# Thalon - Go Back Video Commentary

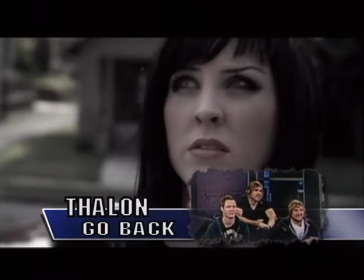1s
Hey, we're Thallon. This is our new music video. Check it out. The song is called Go Back, and we found this house.
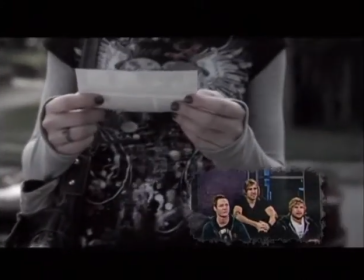10s
It's like right outside the city of Birmingham. It's like this old abandoned house. It's really perfect for the feel.
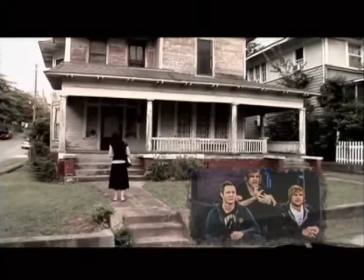16s
You know, the story is she's coming back to where she grew up,
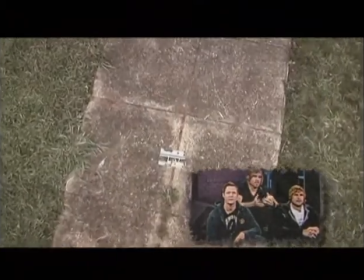20s
and obviously it's not a pleasant thing for her to remember, but she's kind of facing her past.
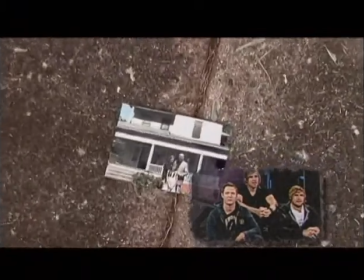29s
Yes.
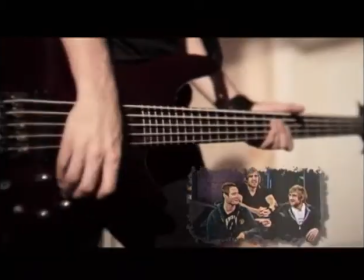33s
That was awesome. Yeah.
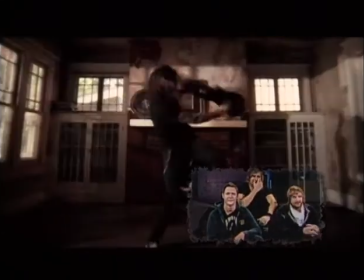40s
That was some high-flowers, dude. Yeah, we tried to make it really high-energy video. High-energetic.
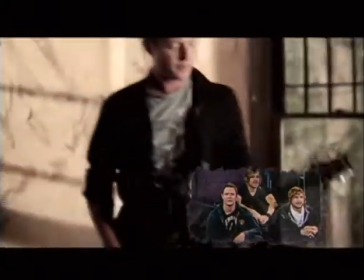45s
A lot like our live show.
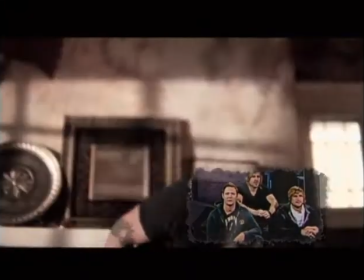51s
Awesome. This girl that I acted in, I mean, she was incredible.
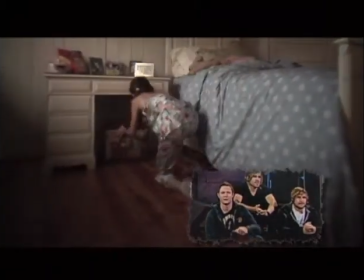54s
She was actually one of the guys that shot our video.
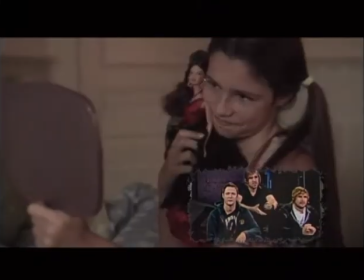60s
It was his wife. She was amazing. Also, this little girl was... She was really cool.
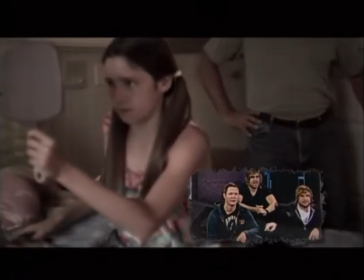66s
Her name is Savannah. There's Austin's dad. Oh, yeah? Yeah. Betrayed.
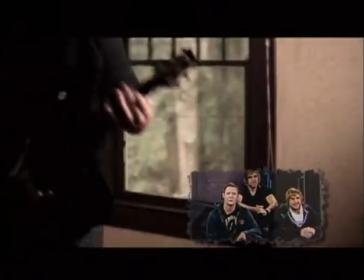71s
That's the guy who was a vocal player. Yeah.
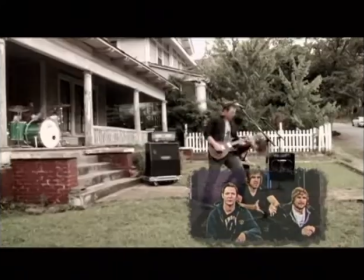78s
Yeah, I mean, you know, the whole song and the video is talking about abuse.
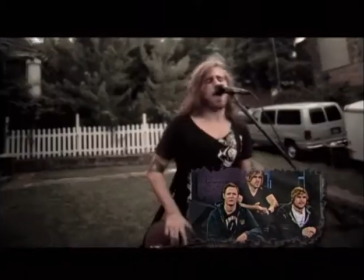82s
You know, we travel around so many places and hear so many stories of people being abused and having bad situations.
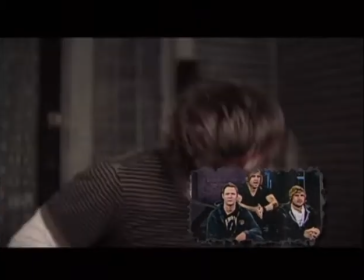89s
So we just wanted to be like, hey, we can't go back to where we were and let's look forward to a vocal.
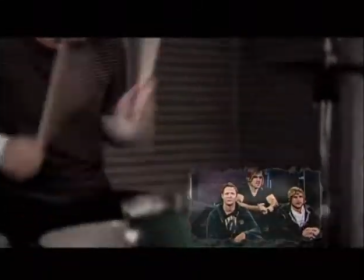99s
and also we're out in front of this house so next thing you know we've got like 30 people like watching us as we're like yeah we're like in
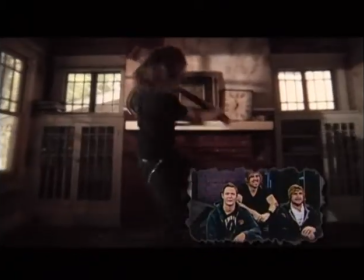107s
this neighborhood in this neighborhood it's like the music's blasting next thing you know we've got like everybody comes out of their houses and we're just
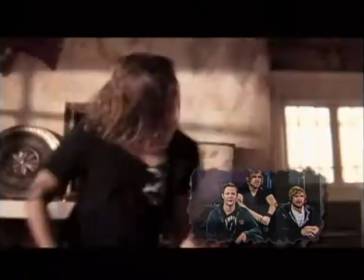116s
kind of rocking out that was a really fun day it was very tiring
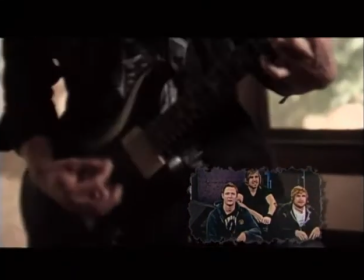124s
This dude right here was like, he was a college football player.
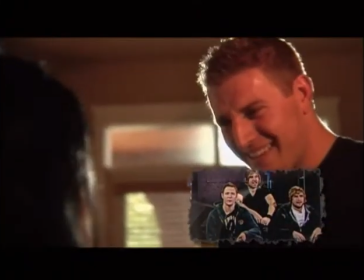129s
Yeah, Jordan was awesome. Both actors, Rebecca and Jordan, did an incredible job.
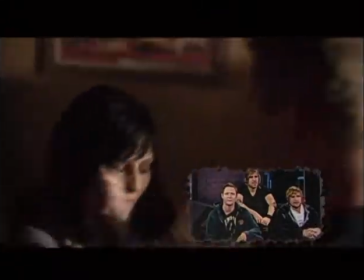135s
That's cool.
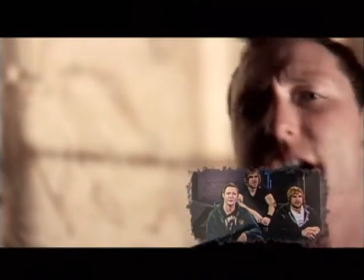139s
And the guys, Chris and Joe, they directed and shot the video.
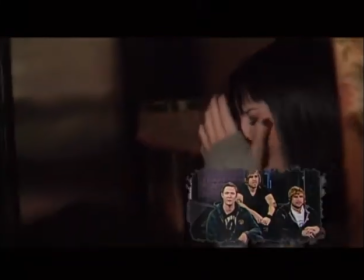145s
They were incredible guys to work with. Super cool.
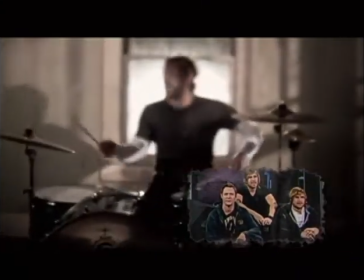151s
Probably about right here when we get really good time. Yeah. We had done it about 89 times.
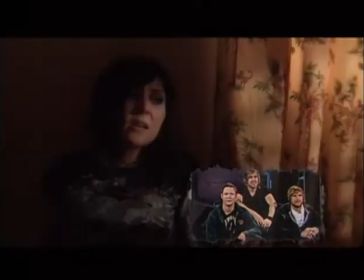158s
But so totally.
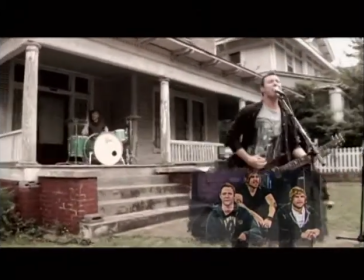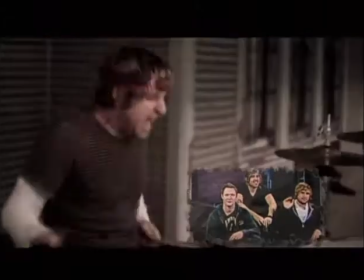166s
There's our van. Tour van. We wanted to make it kind of like we just pulled up in front of this house and just jumped out and started rocking.
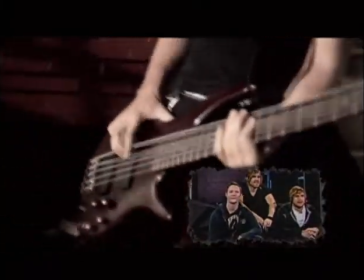176s
Little shot of the van there. Van shot. Guitar and bass solo, guitar solo.
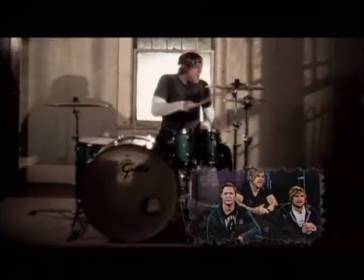183s
There she is. She's like, you know, leaving the house, kind of packing everything up.
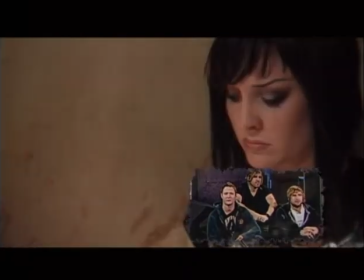190s
She's getting away. This is my favorite part. How cool looking is that chest that she just opened up to, right?
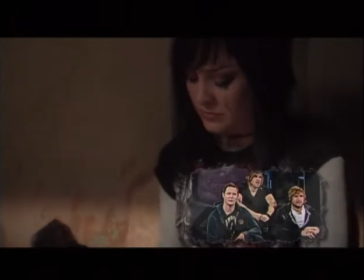199s
That chest, they actually poured mud on it to make it look nasty, old and dusty.
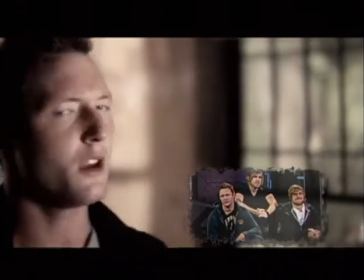208s
This scene here, as you're about to see, she's breaking in here, right there,
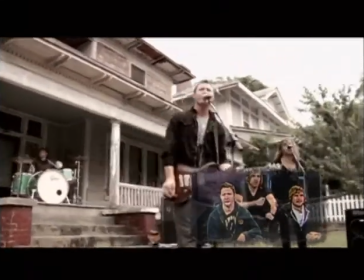217s
and that's symbolic of her kind of breaking away from the past and saying, you know what, I'm doing this, I'm going to go back,
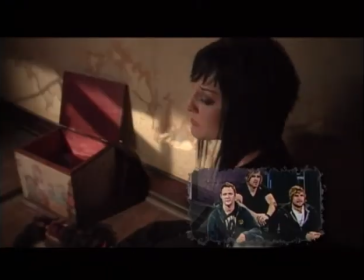225s
I'm moving ahead, I'm looking forward to the future, what guy has in store.
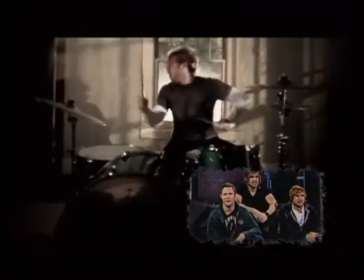231s
Shake, the rock. Oh, here comes the jump. Hot flying right there, baby.
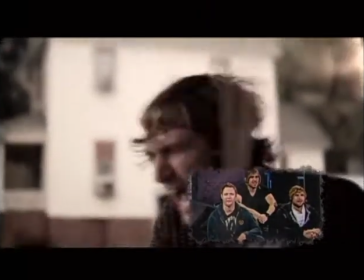238s
That's where it's at right there. I have no idea what I just said there, but I was worshiping God.
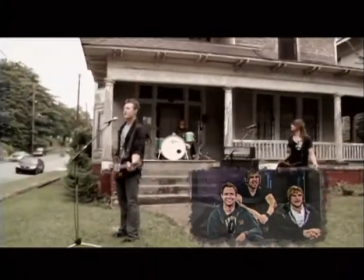247s
Yes.